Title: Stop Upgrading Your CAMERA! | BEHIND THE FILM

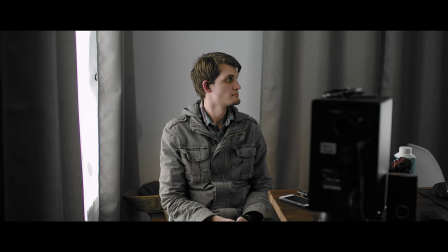3:55 The other day we tried a static shot where there's no movement, kind of lighting it,
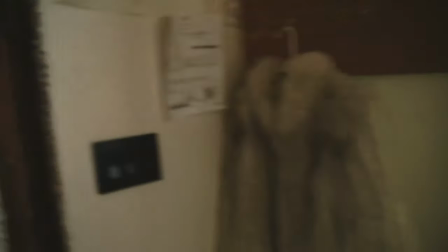3:59 almost more like a portrait photo looked great worked really well we were able to get some great contrast
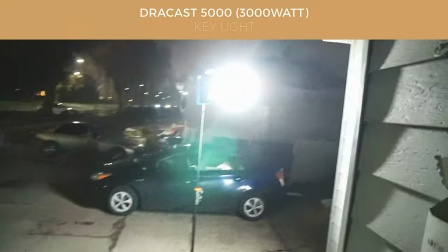4:05 behind the subject to be able to make him pop now kind of what we're experimenting with today as we've watched a bunch of movies trying to dissect how they do moving shots so we kind of realize that or we think the theory is
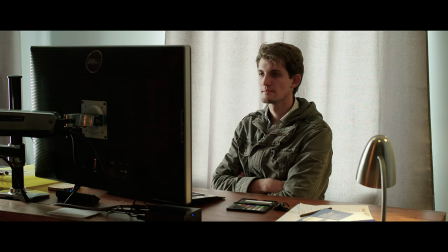4:19 don't like the subject like the room and get the room to look good since we're on a wider shot and then let the subject basically start in good light
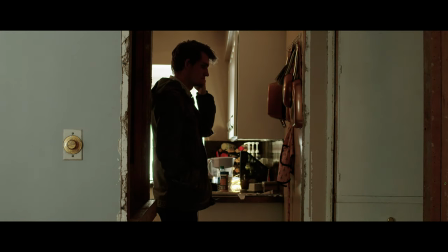4:28 and then in then good light so that's what we're going to kind of experiment with and see if we can get it to work again it's moving in and out
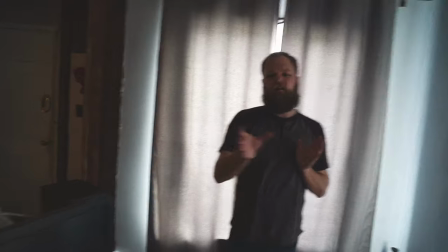4:34 of light yeah so like it's okay for you to move out of the perfect lighting you know unless we want to keep it
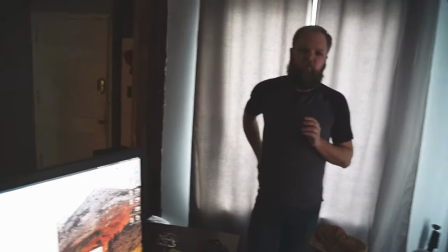4:40 perfect but then we'll have to do a moving light no we don't i'm okay with it going dark we'd probably just want something down the hallway kind of kicking off of
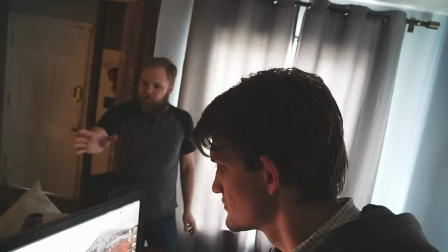4:48 like the side or something like that so so the thing is at that moment you're in darkness anyway and this is why
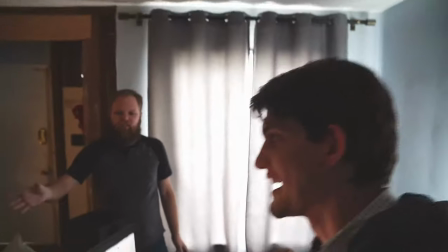4:56 this like you can't just test with nothing yeah because it's like it matters
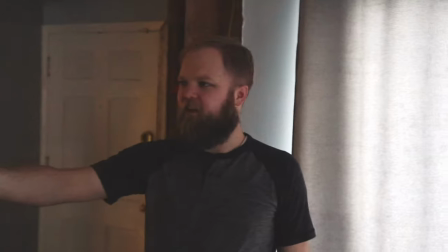5:01 what's happening in your head matters for the lighting um but
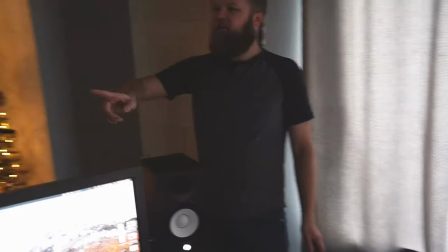5:06 if it's the way i'm thinking that on the way you're scared to make this phone call
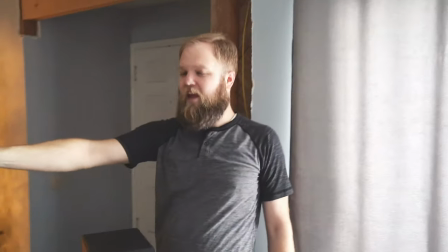5:10 you get to this part and hesitate i don't think we need any
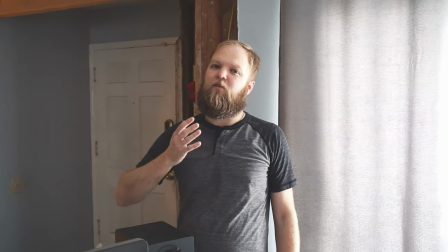5:15 beauty lighting yeah the fact that you're in the dark and even in an uncomfortable uh you know we're on the we're on
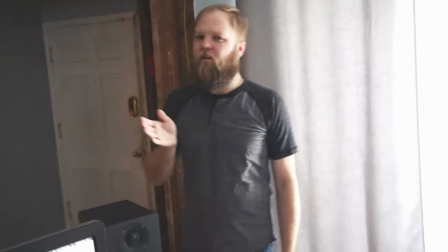5:22 the light side maybe a little bit ugly yeah it makes sense and then you then maybe you kind of you man up and then you walk into the what we're going
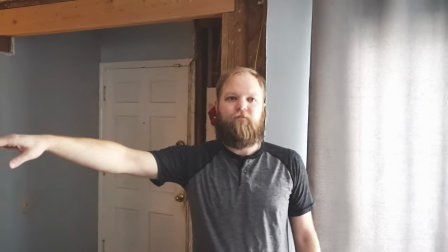5:28 to create nicer lighting uh by the phone this one i almost think we keep it in silhouette
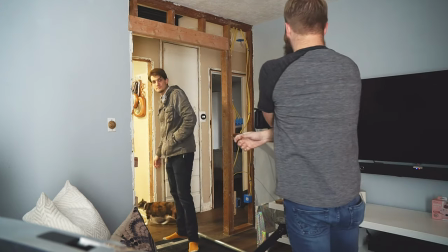5:34 yeah no it's yeah it's cool i i think i like because it's super warm over there so
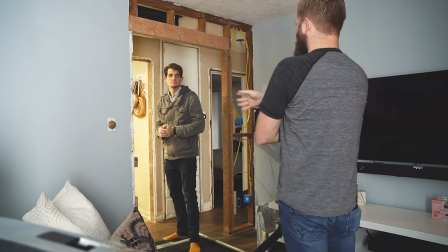5:39 it's it gives a really good contrast to what's going on in here yeah so do we have enough
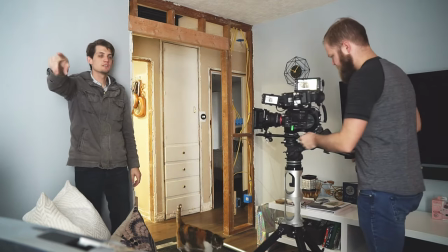5:44 light off of this key to where we don't need the big guy right now i think we do because then what we could
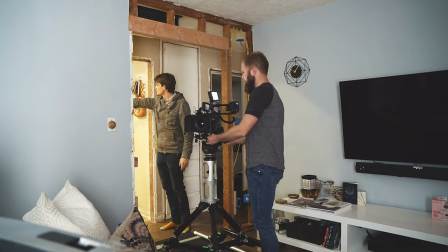5:50 do is we could actually stick the big guy over here um and then just silhouette me completely
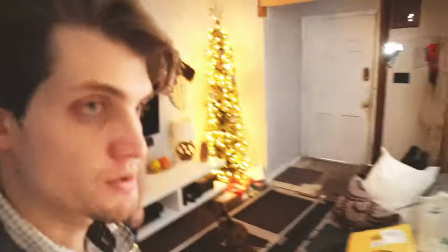5:56 so what we ended up doing was we added just a little bit of a kicker to hit the back side of my head and then we diffused it just a bit and basically that's acting like the light coming from here just so created a bit of a rim and separation so my character
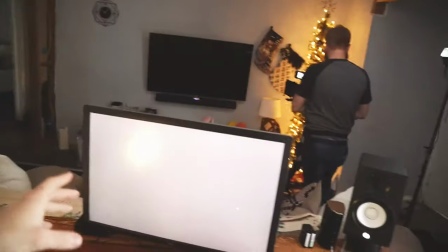6:13 separated from the dark background. And on the screen we just opened up Photoshop and did like a gray so that that kind of dimmed the screen so we could have a little more accurate control over how dim or bright the screen was.
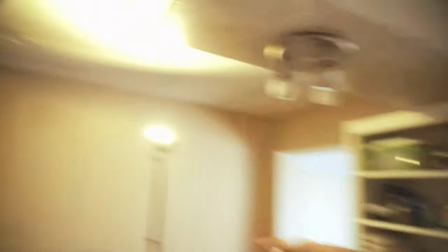6:26 We have the light here giving a fill just kind of to the overall ambience of the kitchen which then basically puts my character in silhouette.
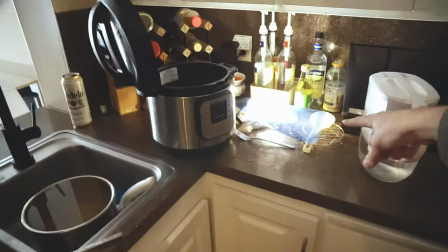6:39 we have this kicker which are just some puck lights that we got off Amazon and we gelled them blue just to kind of pop out a little bit of this kitchen stuff so it wasn't completely in shadow
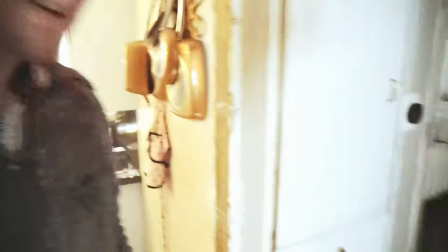6:52 then we put a reflector on the ground and
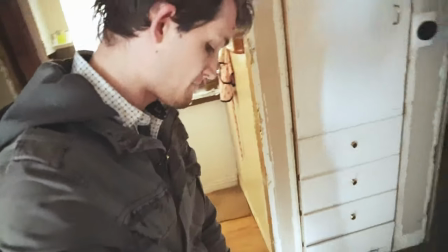6:59 are hitting it with that light and that's just to lift my pants a little bit out of just absolute data loss and that's pretty much it so basically we move from
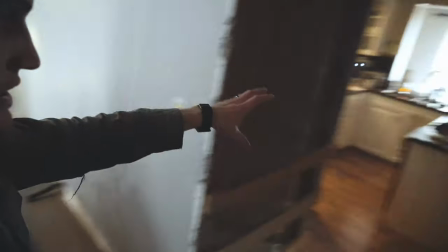7:09 hopefully a little bit more of a bluish environment here to a yellow environment here that's a darker environment. Part of what we're doing today is trying to see how haze affects the ambience and how it helps the mood or how it hurts the mood.
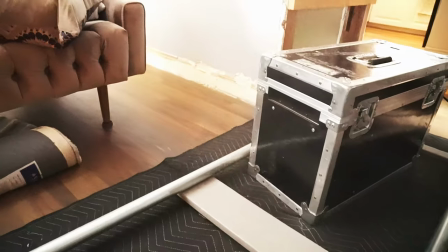7:25 So we're gonna now since we shot it once without the haze we're gonna haze the place and then see what it does to the light. So now we're gonna do a few test shots. As Drew has mentioned,
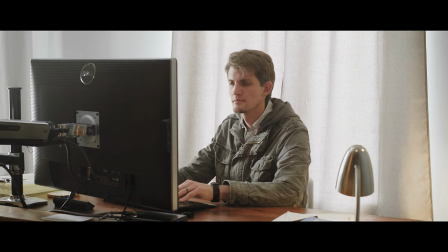7:36 this is just a test so we don't really have a scene that we are particularly trying to get across and sometimes it makes it hard to figure out what the motivation of the light is.
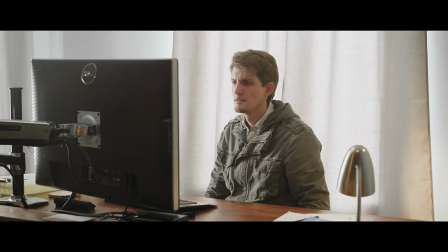7:44 We're just making it look interesting. We try to make up a story as we go that this person gets an email and then because of the email they go to do a phone call
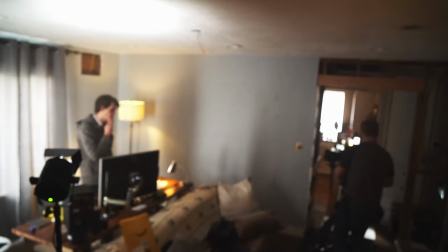7:52 and the phone call now is kind of like they've not wanted to call this person and so they're kind of in the silhouette,
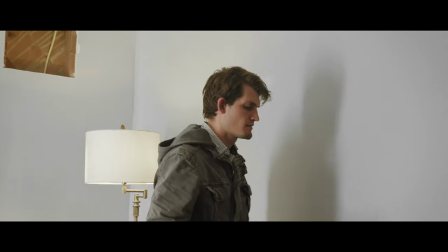7:59 they're in a dark moment as they go to do this. Again keep in mind it's not perfect.
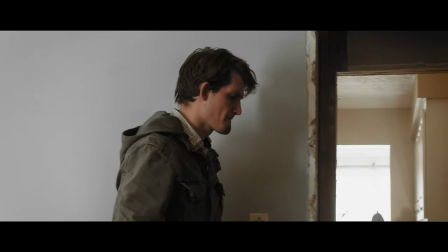8:03 In this case Drew's doing the camera operation, the focus, and the dolly all at once.
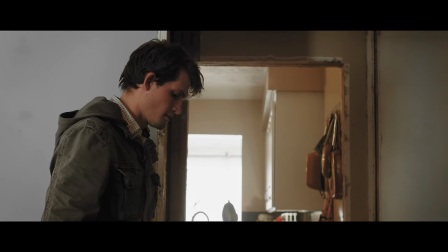8:08 We'd have Jamie our first AC on the focus, we'd have a second AC who's pulling the dolly, and then Drew would be able to focus only on camera movements.
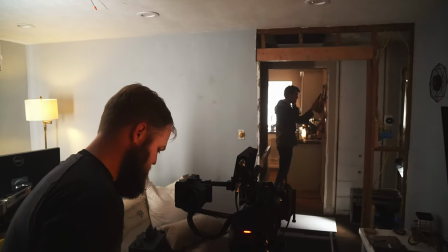8:16 And even the lighting's not perfect. Again we're testing different ideas and different concepts, kind of looking at it you know maybe the backlight's a little bit too much,
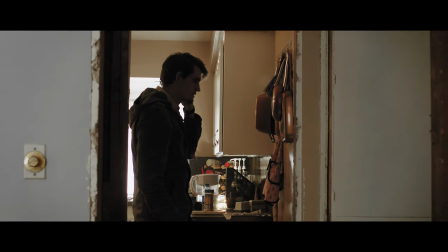8:24 we maybe want to flag that out, maybe we want to get a little bit more light in the eyes.
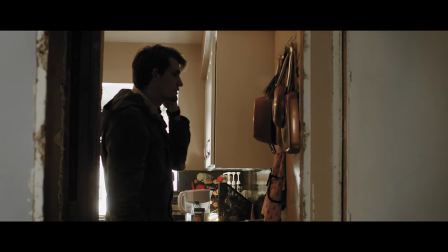8:28 There's a whole bunch of variables but the idea is let's record it we'll look at it decide what we want to
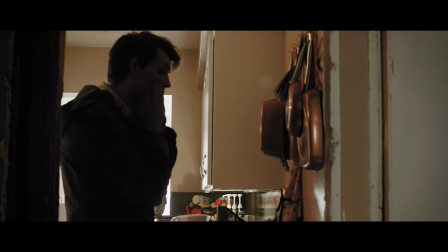8:33 change and then next time we do another setup we focus on that different point and address it so it's all about learning.
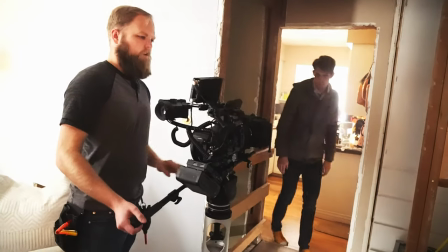8:39 Cut. Move was good everything was a little slower.
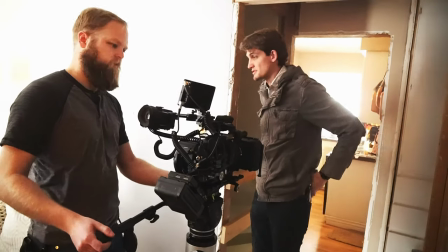8:44 Oh in terms of my movement.
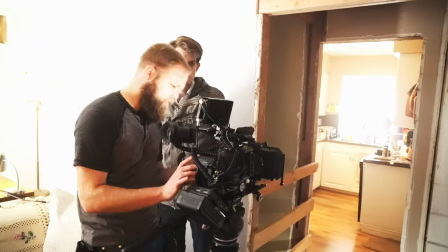8:45 Performance wise but I don't think that's gonna I think you can let's watch it back because can we go one two three and just see if we can see the changes
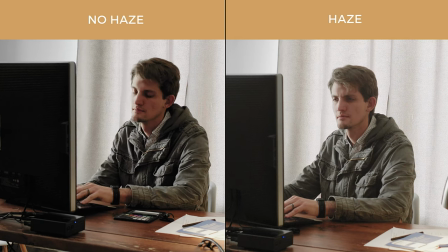8:54 in there. yeah we try oh yeah it softens the colors yeah I like that a lot see for me I lost my
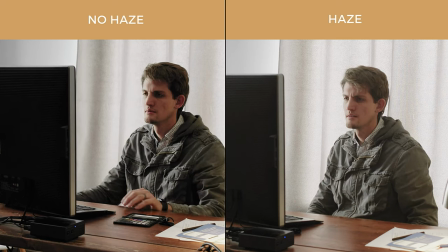9:03 contrast though you do so it's like when do you do the haze while you're lighting but
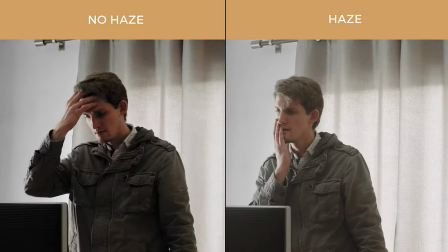9:10 man yeah maybe but I don't feel like we'd lost it in a bad way I
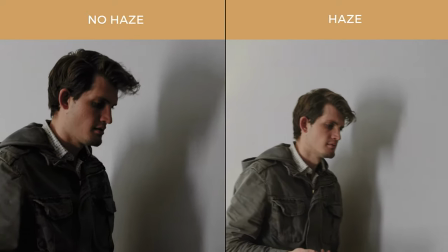9:19 mean I'd like that so it pulls it up just a little bit if you put a vignette or something on there
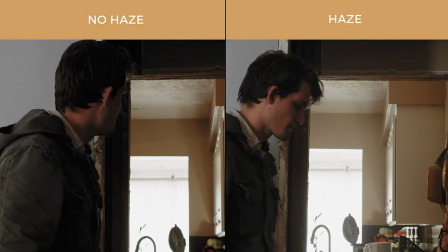9:25 and color yeah I think it just softens the image just a little bit yeah yeah
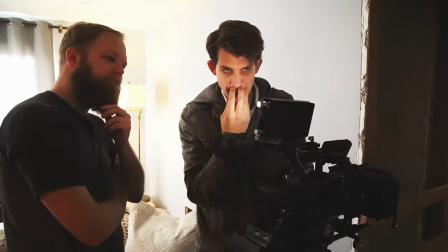9:34 and it to me adds a little bit more depth it makes this room
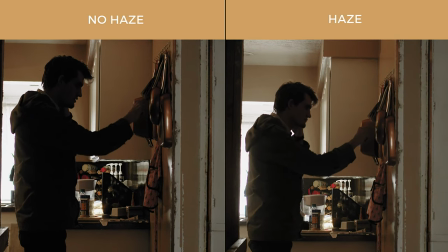9:38 feel a lot a lot more layered yeah you
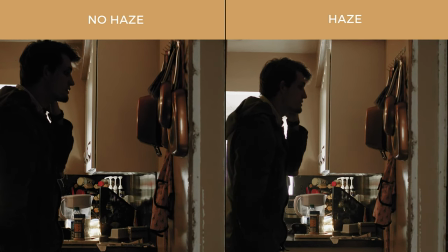9:46 don't really know what you're looking at you know the only thing I maybe want to change about this lighting is maybe we should actually hit a light right here on the
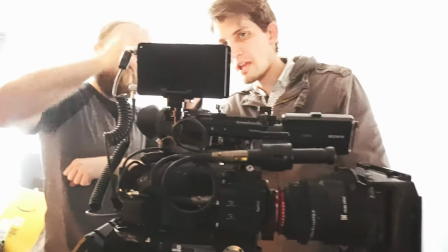9:51 back against that because I like how we have this little bit thing here if we hit that just a little bit more
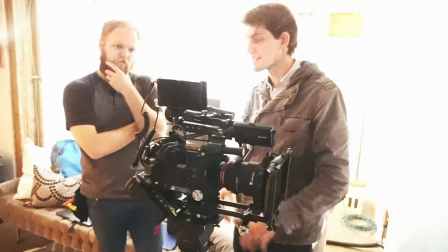9:57 I I think we need to get more small lights yeah yeah we have a short film coming up that we're filming that has these huge windows we're gonna have tons of daylight coming through and the biggest thing we noticed was we were always blowing out the window so we're trying to figure out okay how can we counteract that brightness so kind of what we're trying to right now is seeing if we can counteract it with a really bright light inside so that everything's kind of more of an even. After our last lighting session,
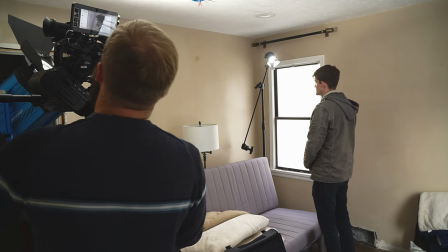10:26 Drew and I both felt like shooting on set with the black and white LUT would help us to be able to understand,
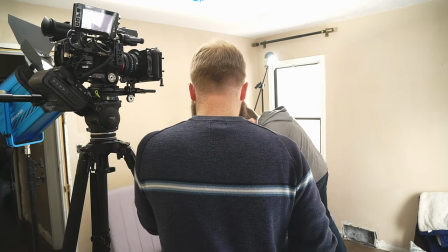10:36 really just kind of light it so that it looks good with light and not worry about the colors if that makes sense.
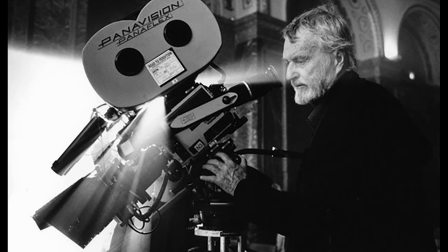10:41 So kind of the idea was Conrad Hall, when he was shooting a lot of his movies, he shot it in a way of, you know, just shooting like he was shooting on black and white film.
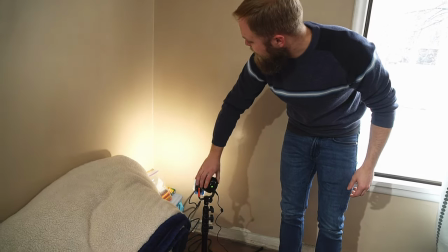10:48 So kind of trying to take that idea and say okay would that apply here to where we can light it with the
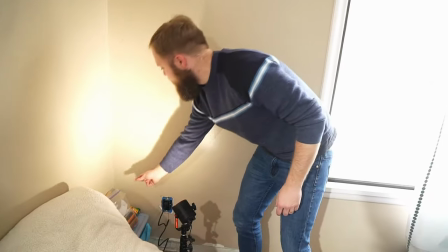10:54 black and white filter and obviously we're shooting in color but it just helps us light it better so we're experimenting
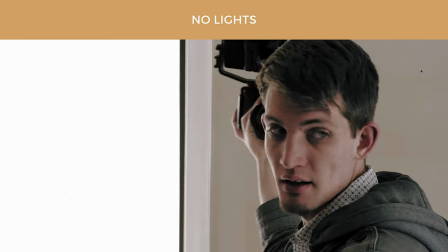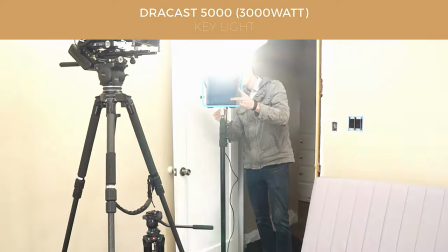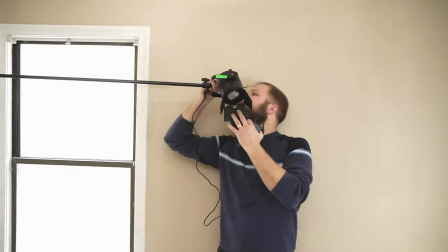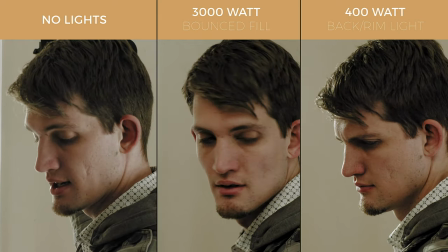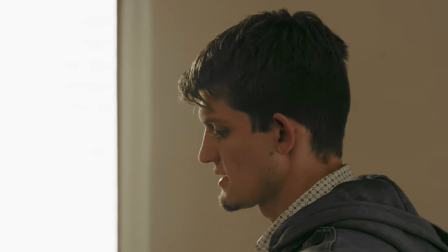11:33 Okay, now I'm rolling, one square haze, action.
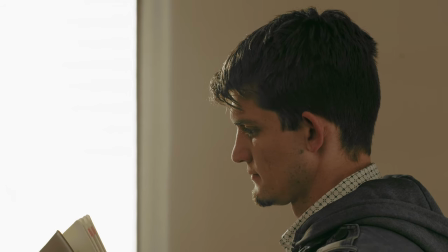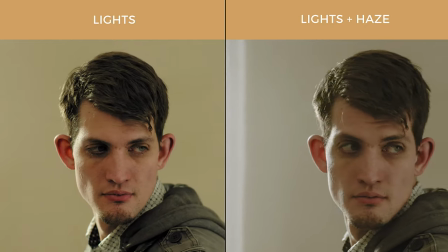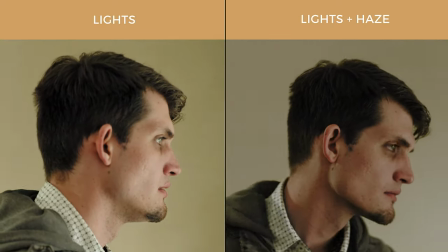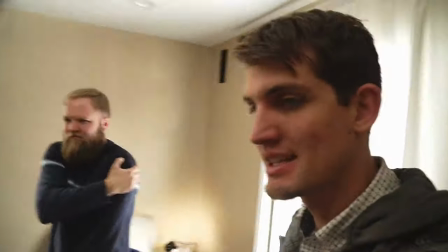11:53 Real quick, with the light set up, do you want to shoot it with this camera?